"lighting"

Camera. Action. Hold it. Hold it, hold it, hold it. Let me slow this down. You may have missed something important. Right there. Lights. Lights. Lighting your video can have a tremendous impact.
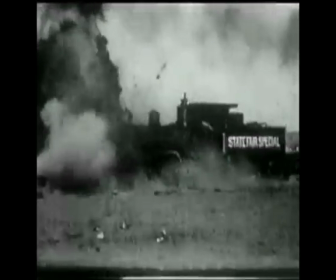Not that kind of impact. I mean that it can add depth to your images and let you control the mood of what you're recording. Before you record any video, look at the image through the camera. How does it look? If it is a person, can you clearly see their face? Are there dark shadows on it? Is the background brighter than their face? Take some time to study what the lighting looks like. Does it make you feel the way you want the audience to feel? If you don't like what you see, take the time to make it better. First, I want to make a distinction between lighting and illumination. Illumination is providing enough light for the camera to operate. Lighting is controlling the sources of illumination to create a desired effect. Let's talk about lighting outside and inside.
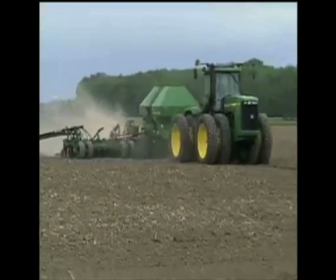1:40 Outside, there's a great light that is useful for almost any occasion, and you can use it for free.
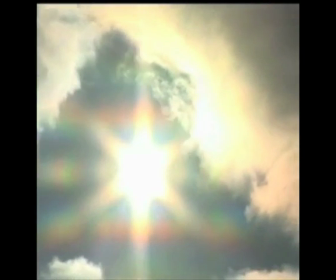1:47 It's called the sun. The problem is you can't move it, and clouds can take it away without notice.
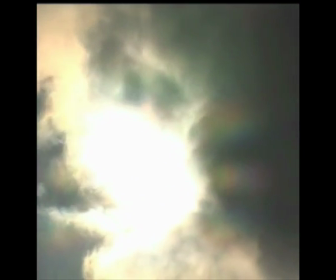1:54 It can also cause harsh shadows on people's faces or make them squint.
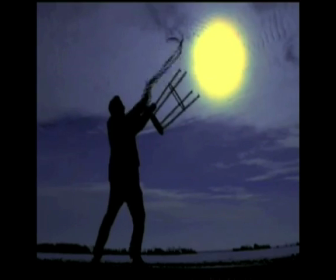1:58 But there are some tricks you can use to tame the sun.
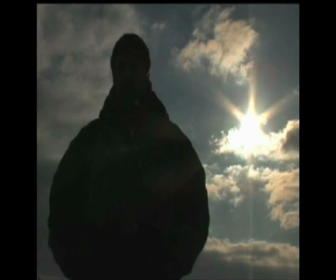2:02 While you can't move the sun and you don't want to record somebody with the sun at their back, you can turn them around so they're facing the sun.
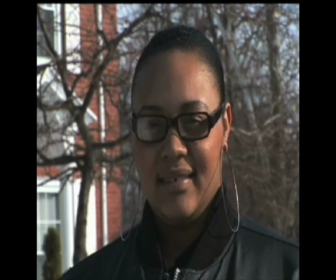2:11 A way to deal with the harsh shadows created by the sun is to get a white
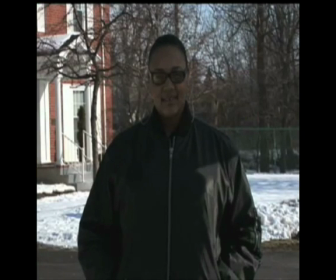2:16 umbrella and position it so the shadow falls on the person appearing in front of the camera.
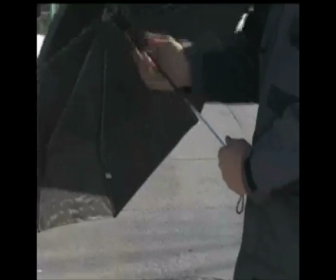2:22 A black umbrella will create even more shade.
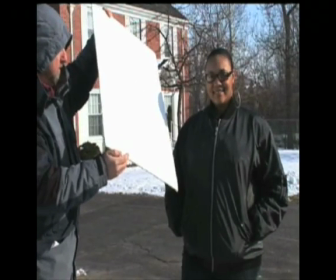2:28 Another way to lessen the dark shadows is to reflect the sun into the dark side of the person's face.
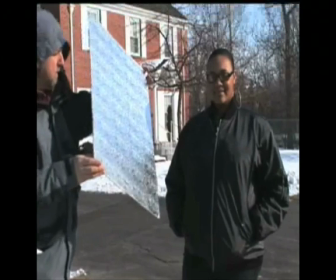2:34 A white piece of cardboard or a piece of cardboard covered with aluminum foil works great.
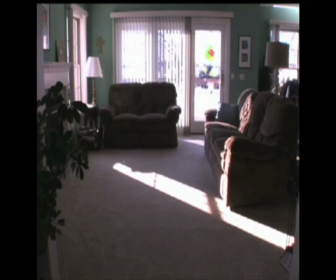2:42 Inside, the sun coming through doors and windows is usually more of a problem than a help.
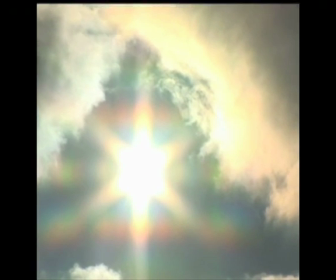2:48 It's a problem because it is so much brighter than the lights that are normally found in a room.
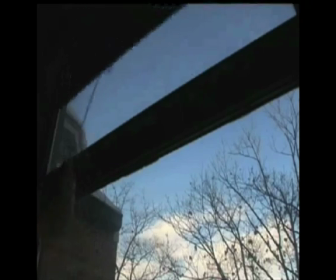2:53 Close draperies, curtains, blinds, or shades to get rid of sunlight that makes the rest of the room seem dark when you look through your camera. Professionals usually have several different lights available for their use. Each light has specific uses. If you can't afford a lighting kit like this, you can always go to the hardware store and create a low-budget lighting kit.
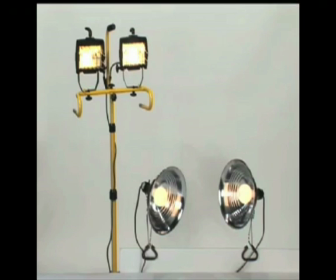3:16 A work light on a stand or these clamp-on work lights do a fine job of putting light where you need it.
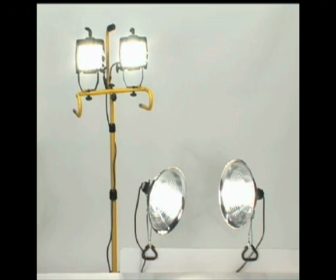3:22 But where exactly do you need it?
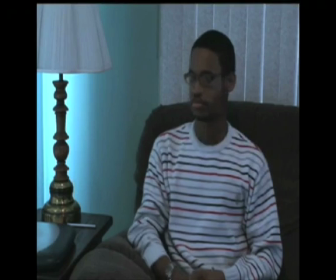3:26 If you're taking video of a person indoors, try turning on the room lights first to see how they look.
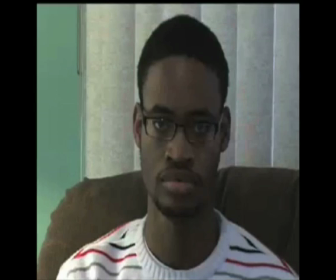3:32 It might be fine, but many times it isn't. In a professional lighting situation, we talk about individual lights as sources and set up standard lighting schemes.
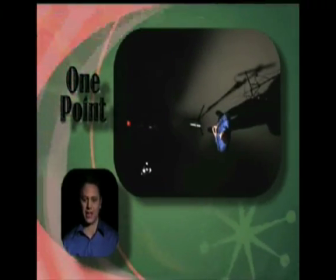3:45 Single point lighting is just one light shining on the subject. In lighting, the key light is always the brightest source.
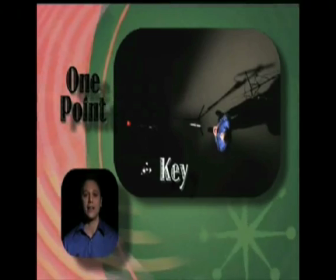3:52 So, in one point lighting, there is only a key light.
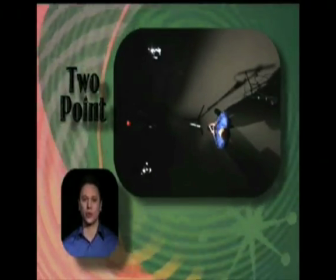3:58 In 2-point lighting, there are two sources. It can be a key light and a fill light.
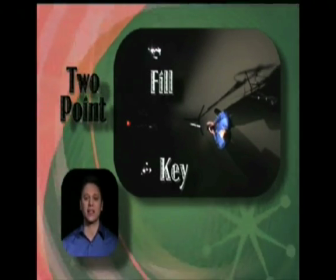4:03 The fill light goes on the opposite side of the face as the key light, and it lessens the shadows created by the key.
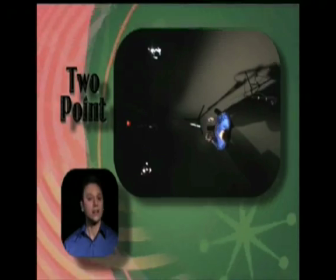4:10 But the fill light isn't quite as bright. Another variation of 2-point lighting is key and backlight.
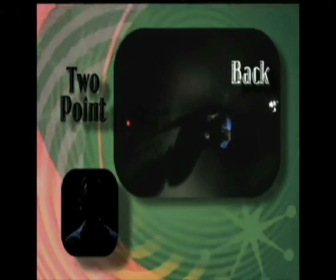4:17 The backlight shines on the back of the subject and makes a bright edge around them, which separates them from the background.
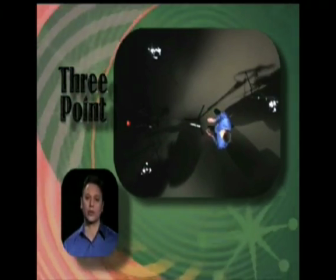4:27 There's also 3-point lighting that uses 3 sources: a key light, a fill light, and a backlight. Those are the basic lighting schemes. If you make a diagram of your lighting scheme, it's called a lighting plot. Away from the studio, sources of light that exist in the room are combined with a standard lighting plan to make scenes seem natural. One thing to remember is that lights cause shadows. Shadows aren't necessarily bad.
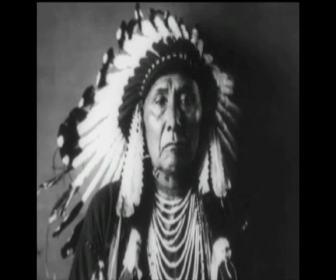4:59 Shadows can bring out the character of a face and can provide a sense of tension or danger.
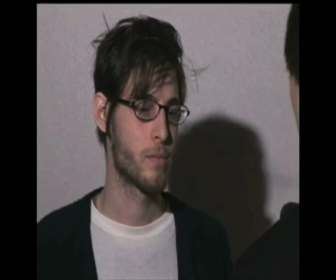5:08 Just be sure they don't catch your eye more than the subject.
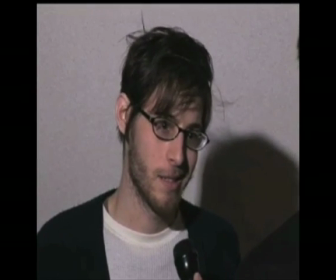5:11 If the shadows do become a distraction because of the lights you're using, try moving your subject away from the walls.
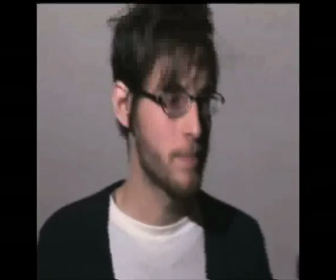5:18 Up here a little bit. All right, same question. What exactly happened to your last gig?
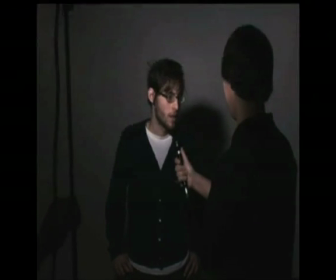5:22 Or move your lights higher or more to the sides so the shadows don't show up in your image. Lighting is all about control. Here are 3 ways to control the brightness of a light.
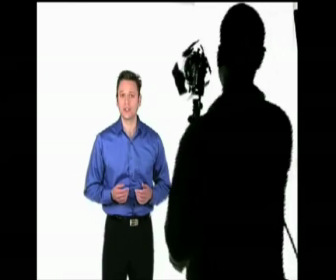5:34 Number 1, you can move the light closer to your subject or farther away. Number 2, you can put something between the light and the subject that reduces the amount of light falling on the subject. Number 3, you can dim the light. Number 1 is pretty self-explanatory.
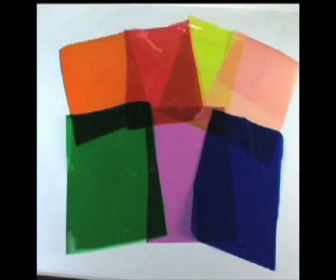5:57 To understand number 2, let me tell you about gels.
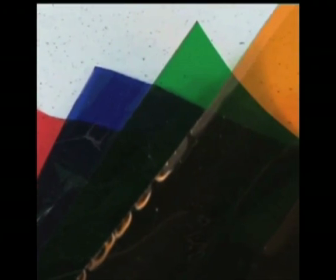6:02 Gels are made of a thin, heat-resistant plastic material. They come in hundreds of colors, and some have a fuzzy look to them. The fuzzy ones filter the light and scatter the light rays just a little bit to make shadows less harsh, but that also cuts down on the amount of light that gets through.
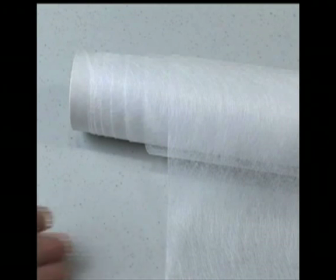6:23 In addition to gels, we also use a heat-resistant, fabric-like material called tough spun.
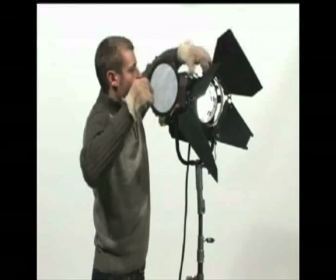6:30 The tough spun also makes the light more diffused or softer. Gels and tough spun do cost some money, but you don't have to worry about them bursting into flames. Color gels? They're used for special effects lighting. Yeah, cool. Be wary of making your own gels.
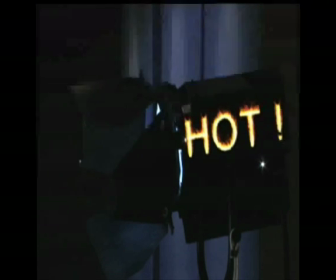6:52 Lights generate a lot of heat, which could cause a fire or damage cheaper and thinner material.
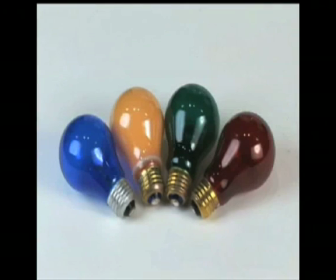6:59 For special effects, buy colored bulbs.
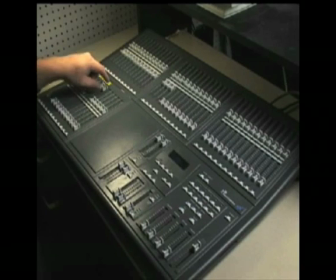7:03 As for number 3, in the studio we have a highly complex and expensive lighting board to do our dimming.
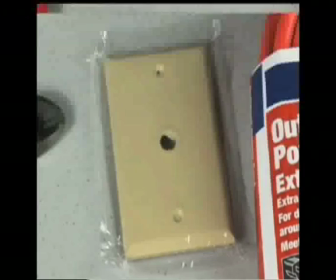7:10 But for a few dollars at the hardware store, you can build an inexpensive dimming unit for your lights.